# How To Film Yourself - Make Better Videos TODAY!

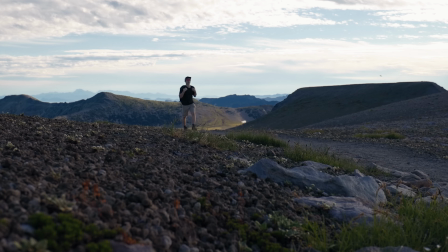Oh and if you want to zoom in or zoom out do the same thing but just set scale keyframes.
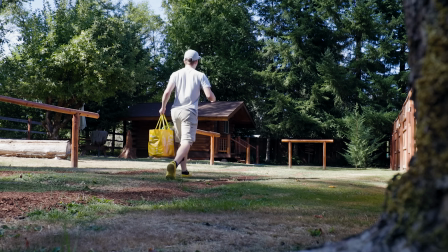Now you can do this to make the camera sort of follow you a bit if you're moving within your frame
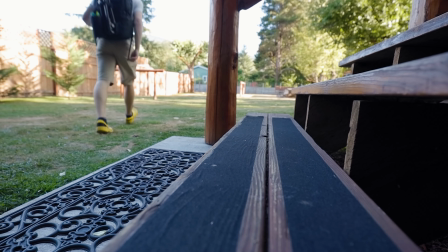or you can sort of use it to lead into your next clip if there's movement in the same direction. This can be super helpful, my best advice though is just keep it subtle, don't get super carried away or it just looks a little bit crazy. Alright, let's talk shot lists. For the sake of this video, all a shot list is, is a list of shots you need to get to finish your video. Now, on a big production, these can get very detailed, but for the sake of my YouTube videos,
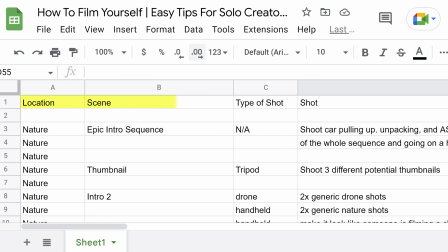it normally just has a location, a scene, the type of shot, and a brief description. Now, I'll be the first to say it. I don't like making shot lists. I would so much rather just grab my camera and head off and go shoot. But the one thing I hate more than shot listing is getting back from a location and realizing I didn't get everything I need.
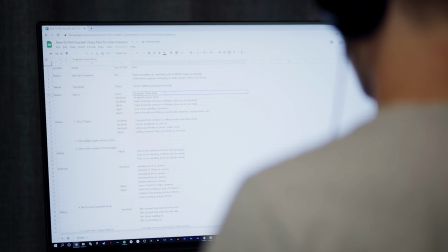Son of a big picture I shotless things that are crucial for my video but a lot of the time I will just put like hiking b-roll and leave it at that I would recommend grouping your shots by location or camera setup though that way you can batch shoot without setting up everything tearing it down and having to reset it up later so don't shoot chronologically shoot by location or camera setup this just makes things a whole lot faster all right my last tip is going to be just let the camera roll. You've got your focal lengths, you've got your different angles, you've done everything else I talked about in this video.
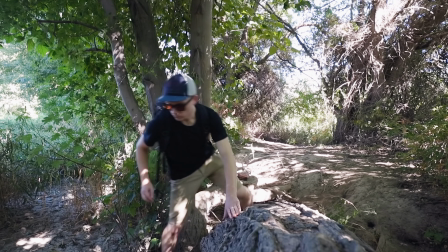Now just turn the camera on and let life unfold a little bit. Whether it's your camera falling over, you falling over.
What did I drop?
Filming yourself isn't about scripting everything out and being picture perfect. Nothing's going to make you more relatable and make your video a little more fun than having some raw moments in there.
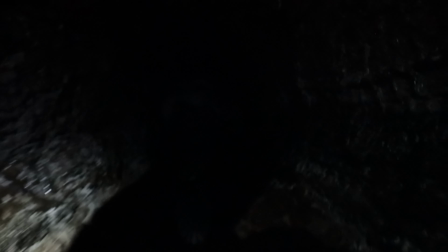Ow!
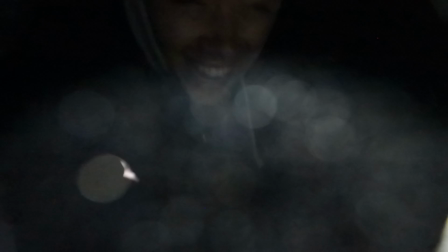If you are interested in some of the tools I use to film myself, I'll link them all down below, but all that aside, grab your camera, grab your tripod, and go out there and start making some awesome sequences.